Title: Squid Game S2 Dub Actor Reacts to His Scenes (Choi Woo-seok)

You probably already watched Squid Game Season 2 by now, a global phenomenon that I was lucky to be a part of. And if you haven't, thank you for clicking this video, but also know that there's going to be some spoilers ahead. So I was an actor in the English dub of Season 2 of Squid Game, specifically playing this guy, Choi Woo-seok. Very fun character, super excited to have played him. Yeah, and I'm going to do some comparisons of the original Korean with my dub version, because I want to give you all a peek behind the scenes of how dubbing kind of works and explain things like why sometimes the words don't match the subtitles. By the way, this isn't a video about whether dubs or subs are better, because I know there's a lot of purists out there. Dubs exist, and they are helpful for many reasons for many different types of people. Some people may have dyslexia, low vision, or just don't read as fast as others. Some people want the convenience to be able to multitask. And yes, some people legitimately refuse to consume any sort of content that is not spoken in the only language they know. But whatever the reason, I'm grateful because it means I get to be employed once in a while.
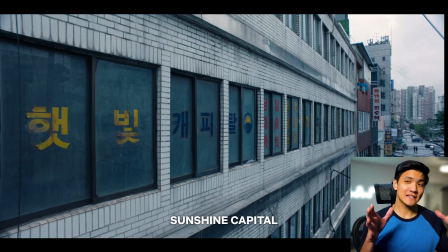Anyway, let's get to it. And again, spoiler alert. Okay, so I think the easiest way to do this is to just play it line by line and do a comparison.
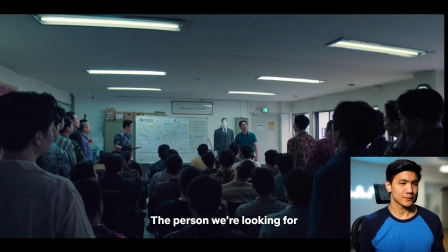So here we go.
자, 주목하세요. 지금부터 우리가 찾아야 될 사람은 바로 이 사람입니다. Okay, boys, listen up. The person you've all been hired to track down is this guy right here.
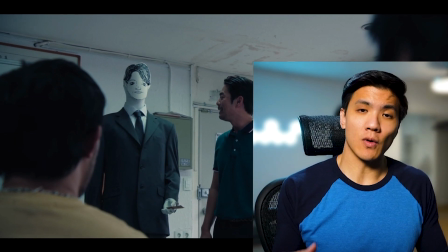So dubbing has a thing where they want to match the lips to the words.
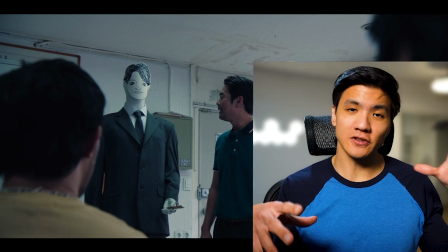But because this didn't have so many shots just now of Woo-seok talking, it's a little bit more flexible.
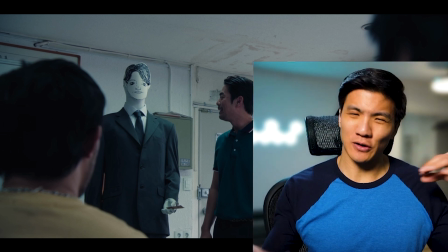I think the reason why the dialogue is kind of a lot more different than the subtitles for this one is really just the localization.
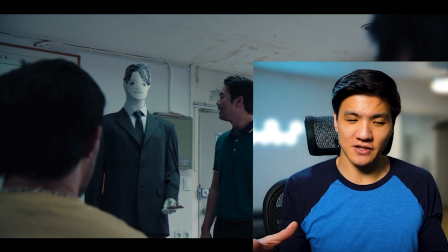Somewhere along the line, a decision was made to make the localization, I think, very specifically for American English.
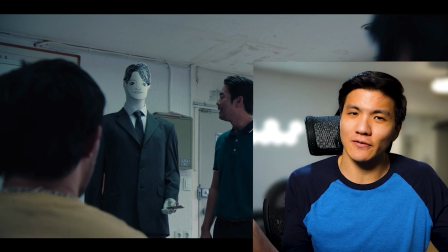Yeah, this is what I think sounded right for them. It's not a decision I make as an actor.
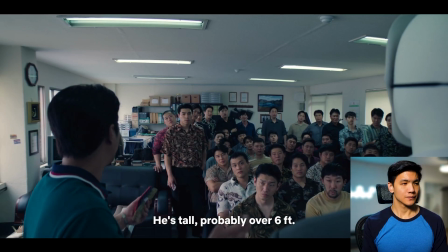키는 큰 키, 아마 뭐 180도 넘을 겁니다.
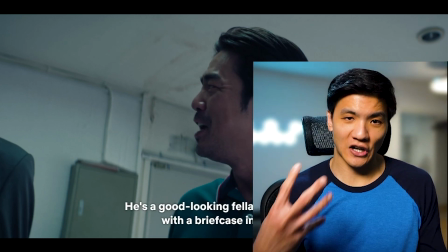So even right there, you can hear the Korean kind of has like a thing, which, you know, isn't in American English.
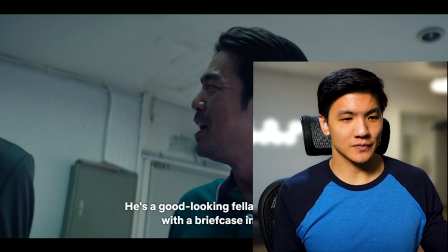Luckily in this scene, you'll see in a bit, we didn't have to worry so much about that, especially because it's in like the back of the throat.
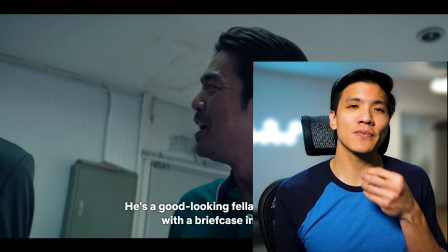You won't see that. But there are some things that happen
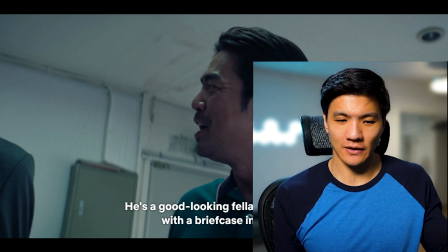with our mouths if we speak Korean that doesn't necessarily happen with English.
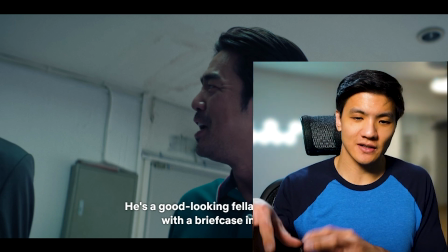And so there are tricks that we had to figure out to make it match.
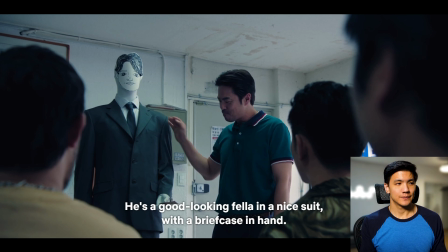이 곱상한 얼굴에 양복을 잘 차려 입고 서류 가방을 들고 다니는데 이 서류 가방 안에는
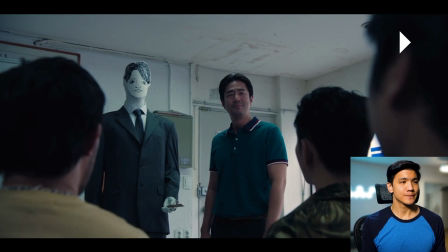돈다발하고 딱지가 들어 있습니다.
Yep.
He's a tall guy, probably right around 6 feet.
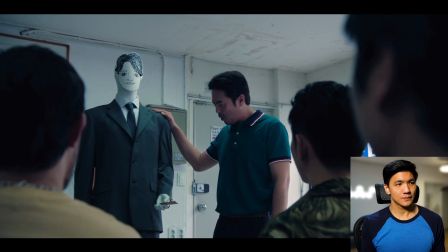He's got nice hair, handsome, wears a real nice suit. And he always carries a briefcase.
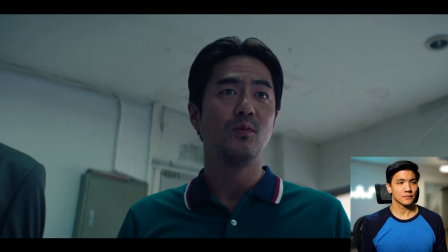The briefcase contains stacks of cash and dakji.
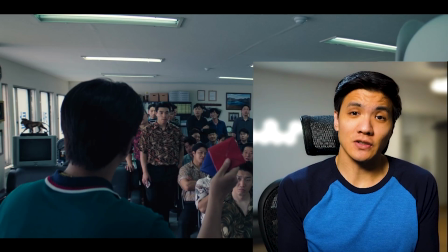Okay?
I think for everyone working on a dub and people watching too, we all kind of recognize that it is a little bit unnatural. It isn't something, you know, normal to hear someone else's voice over someone else's body.
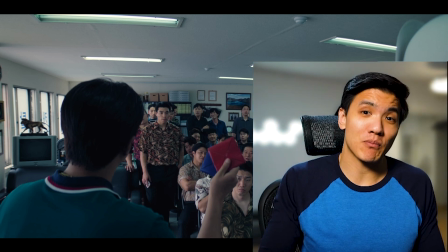So we're not really forced to have to like match everything perfectly in terms of like sounding like the original voice. So I did my best to try to match the energy of what I was seeing on screen, but also using how I would speak English and kind of make that make sense, you know.
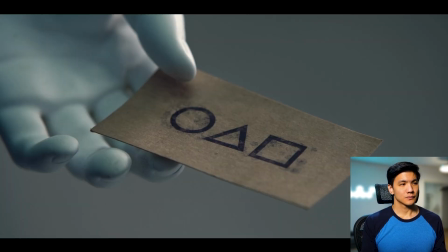지하철역에서 지나다니는 사람들 붙잡고 이 딱지를 딱 치는데 치고 나면은 이런 명함을 준다고 합니다.
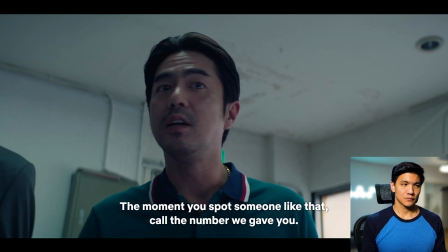그런 사람을 발견하는 즉시 우리가 알려드린 번호로 바로 연락 주시면 됩니다.
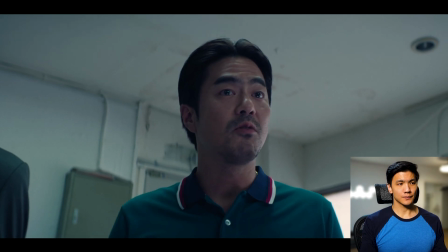He finds strangers down on the subway and then he throws dakji with it.
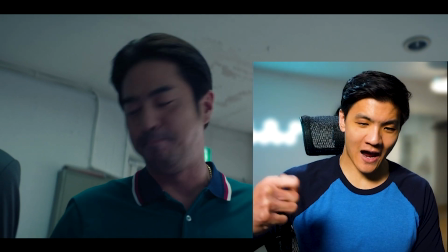So this one, that part he kind of already did in the original.
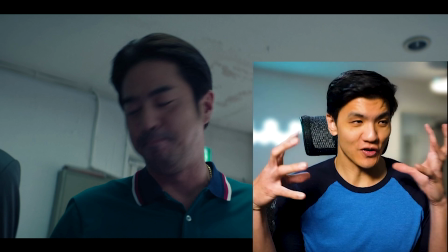So, and it's very clear that he does that.
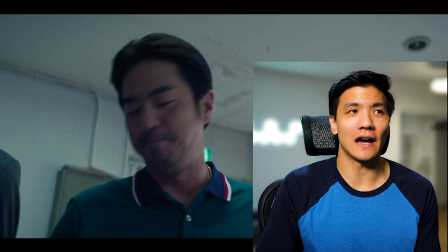So it was kind of important for us to match that, which I feel like, you know, wasn't too hard to do.
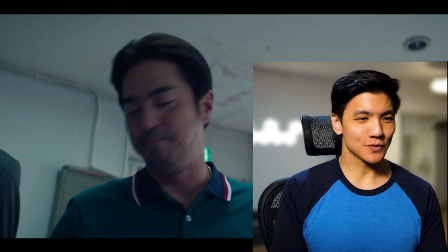But there's also the language situation.
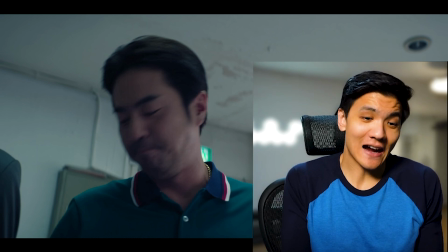So here we use the word throw dakji, which like technically like that's what you do, but you would think it's more like play dakji.